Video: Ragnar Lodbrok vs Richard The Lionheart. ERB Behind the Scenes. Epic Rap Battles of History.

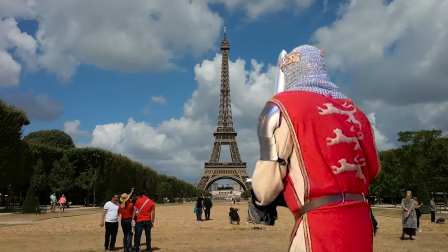So this King Richard I was born in France and lived in France,
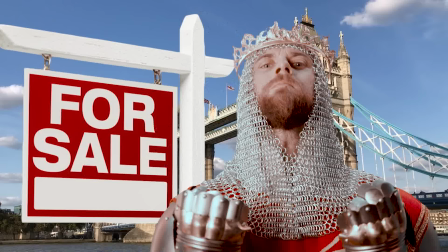was the king of England, but not too much concerned with England. and he's famously quoted as saying he would sell London
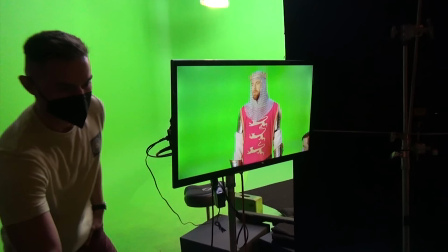if he could find someone to buy it.
Your real self next to your legend disappoints. I see you shaking in your shaggy little pants like zoins.
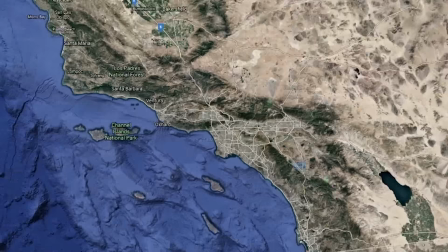We've been able to work with people all over the country now and all over the world, actually. One of those people is a guy named Ross Fearnley. Ross does what we call the performance cut. I can explain what it is, but I can't do it. So I just let Ross do it. Thanks Lloyd. Hey everyone, allow me to introduce myself. my name is Ross and I am the performance co-editor for Epic Rap Outer History.
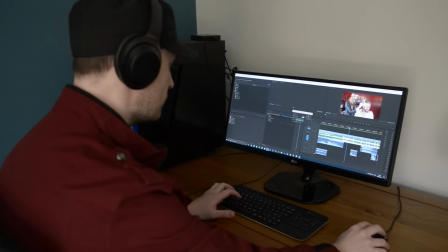I also edit the behind-the-scenes videos too, so yes, by including this b-roll of myself editing,
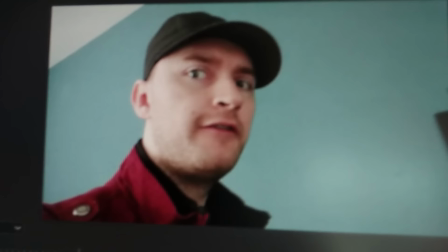I am later going to be editing myself... editing myself... editing myself... editing my- So I don't think you need the behind the scenes on the... behind the scenes,
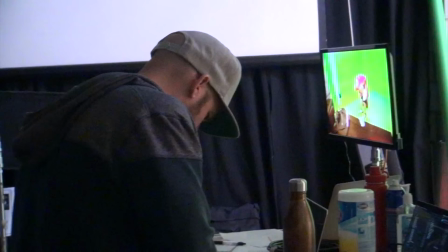So let me show you what my job as performance cut editor entails.
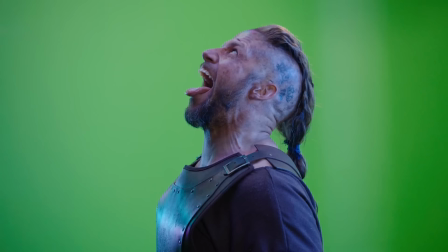First of all, once the crew in LA have finished filming, all that shot footage gets sent my way.
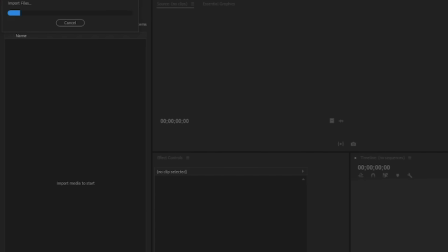Once I've downloaded it all and popped it into a new project in Premiere Pro, the first job on the whole schedule...
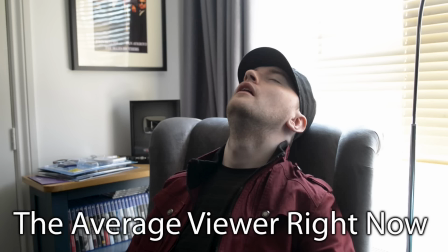...is file organisation. Yeah, okay, not the most interesting thing you've seen on ERB2, bear with me. I mean, it is an important step. I gotta make my way through hundreds of video files and split each take in two different categories.
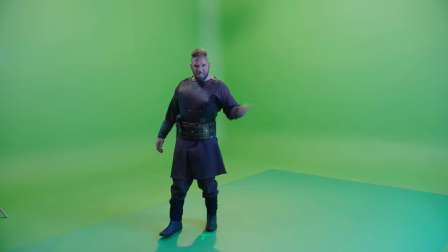The film crew do several takes of each line, and each line is shot from several different camera angles.
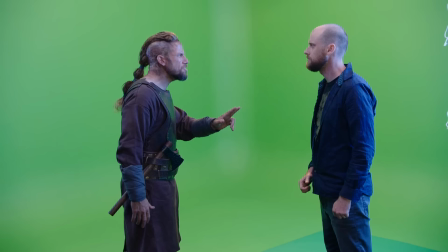Wides, mediums, close-ups, those shots where they're looking off to the side, they're called profiles. And once I've organised everything into their relevant folders and tagged each clip with what lyrics they contain, then the work on the performance cut starts.
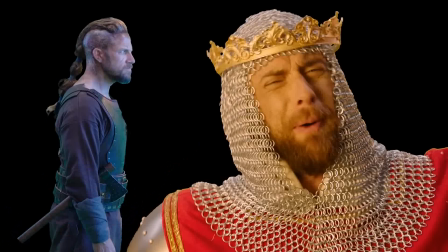I like to think of the performance cut as like a storyboard of the battle.
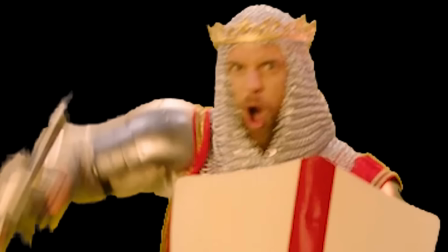It's a rough cut, without any refined green screen keying or backgrounds or visual effects.
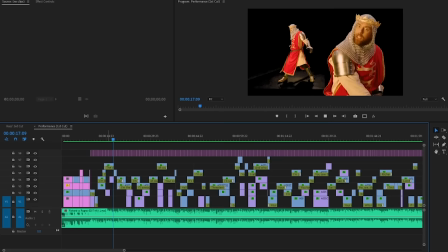Basically, my job is to find the best takes of each line, line that up with the audio,
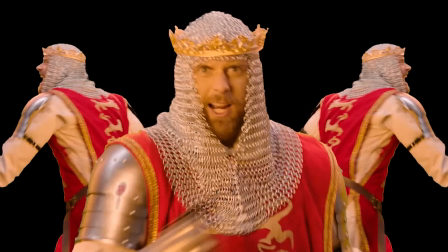and to spruce up the edit with dancing shots, reactions, and fancy transition effects. Side note, I am actually able to choose the correct take pretty consistently, purely based on Pete's reaction.
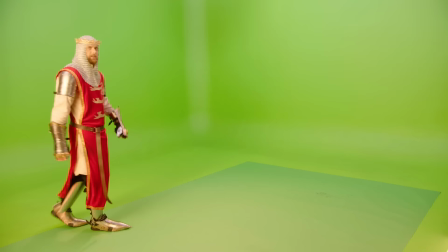Yeah, you sounded happy with that take, and I'm inclined to agree. Though to keep things interesting in the edit, I try to avoid hard cuts whenever possible.
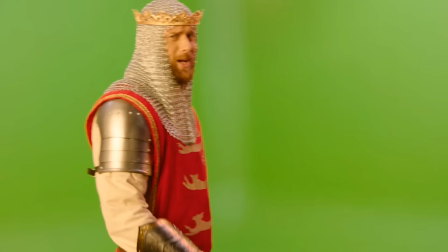For example, when Pete performs the Sean Connery line, notice how he goes across camera like this. This is Pete telling me to use his movements here as an opportunity to hide a cut. So here you can see how the guys behind him seamlessly disappear as he moves across screen. Something else I like to do is to use the movements the actors make as opportunities to have background people move in tandem.
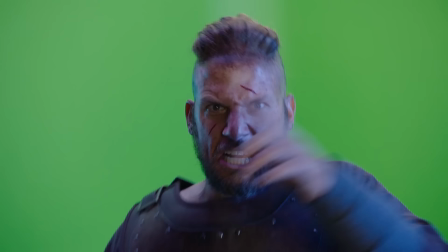Like here, we have Lloyd making this circular arm movement.
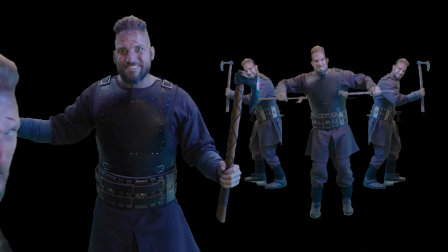I use this as an opportunity to move these guys in the background away, almost like he's shooing them away.
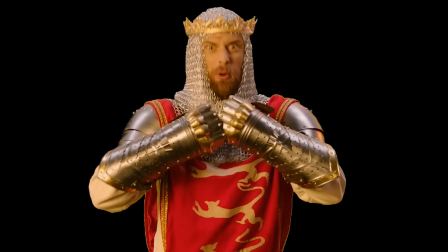There's also this shot with Pete where he moves his arms around and I can use this motion to get these dancing guys in the back to magically show up behind him.
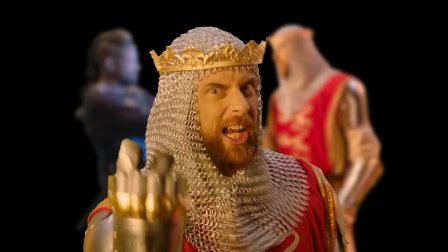And then when my job is done, I send back the project files and then it's up to Josh and Javi to turn something that looks like this into this.
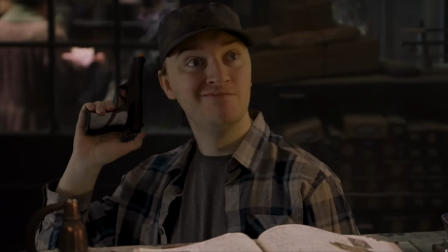If you want to see more of me, there's my YouTube channel, The Unusual Suspects. I make all sorts of cool mashups and comedy skits on there.
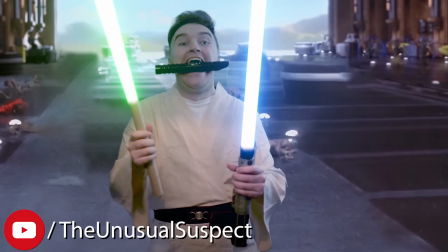It's actually how P found out about me initially for anyone wondering how I got this job. Check it out if you have the time.
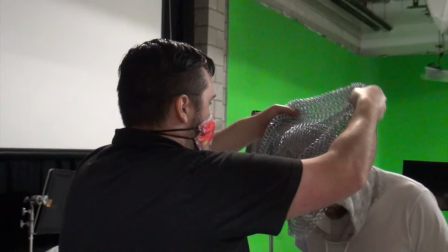Thanks for watching my ramblings, guys. Back to the studio.
You want to fight me? Take off the tinshirt!
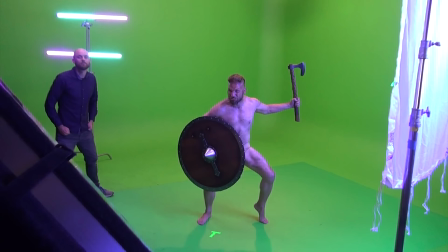I've been waiting in my birthday suit!
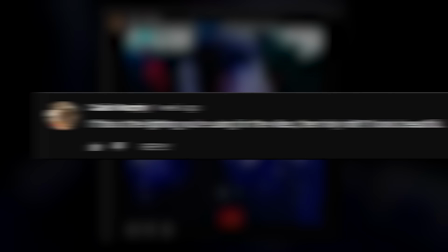So we posted a couple of pictures, like teaser photographs of the production onto social media and we got a lot of comments about the lighting and how it looked different.
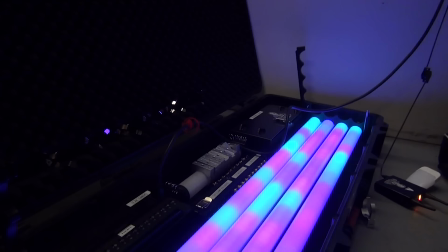It was different. There were these magic light tubes on set. I don't really know that much about them.
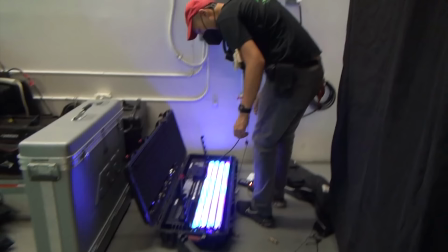So to tell you more, this is John Na, our cinematographer. Hey, Peter Man. Those lights are actually called Titan Tubes and they're made by this company called Estera.
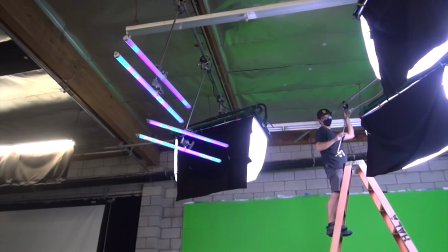And I think they were originally attended for live shows for bands or on stage lighting.
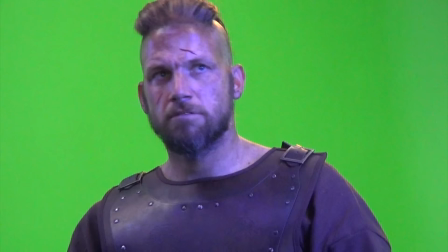But they've been slowly co-opted by DPs and gaffers to be used as traditional film lighting. And what's great about the Titan tubes are that they're LED and full RGB. They can be changed to practically any color.
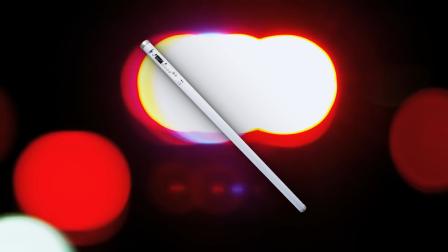And they're built in with effects like fire, rainbow, cop car, which are all invaluable for filmmakers.
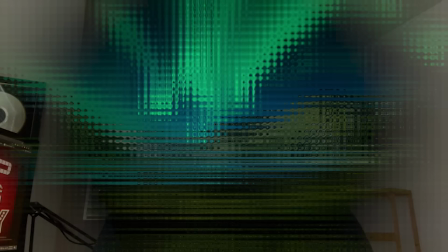When Peter showed me that the background for Ragnar was going to be the Aurora Borealis,
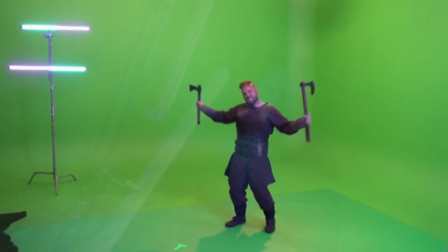I immediately thought of the Titan tubes because of the ability to do two, three, four tone colors.
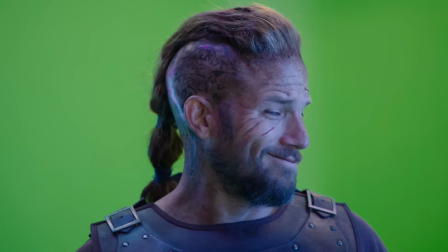And so I didn't want to muddy it too much and we couldn't use green because we're shooting on a green screen.
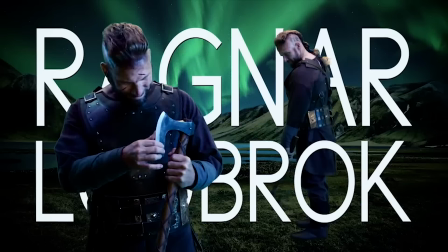I think we landed on pink and purple, which looked pretty cool.
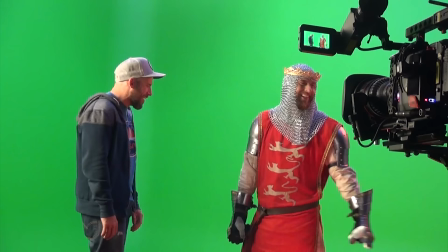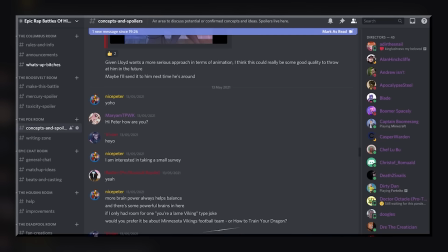the gangrene you died from.
Thanks again to our patrons and the folks at the Discord writing room. The patrons on the Discord, they write a lot of material and do a lot of research. It's become a really positive source of ideas. Couldn't have done this without you, I don't think.
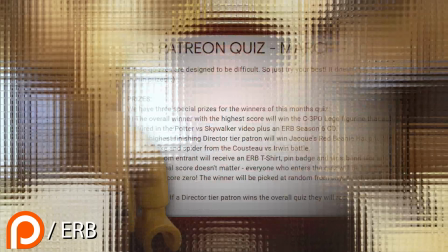If you'd like to be a part of our patron, you can check it out at patreon.com slash erb. We have prizes and quizzes every month.
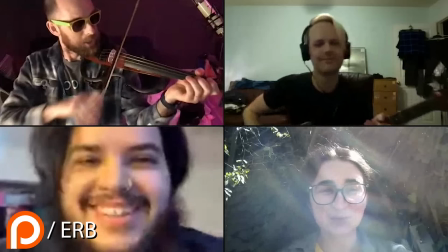We have a writer's team that you can help contribute to the battles. We have our director's team where we do live streams every month. Please join us if you're interested. It's patreon.com slash erb. And thanks for watching.
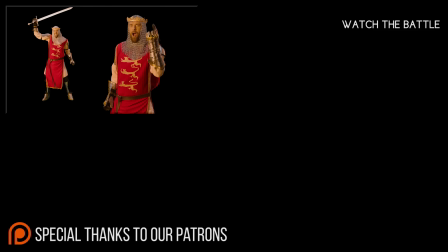We'll see you next time. Bye!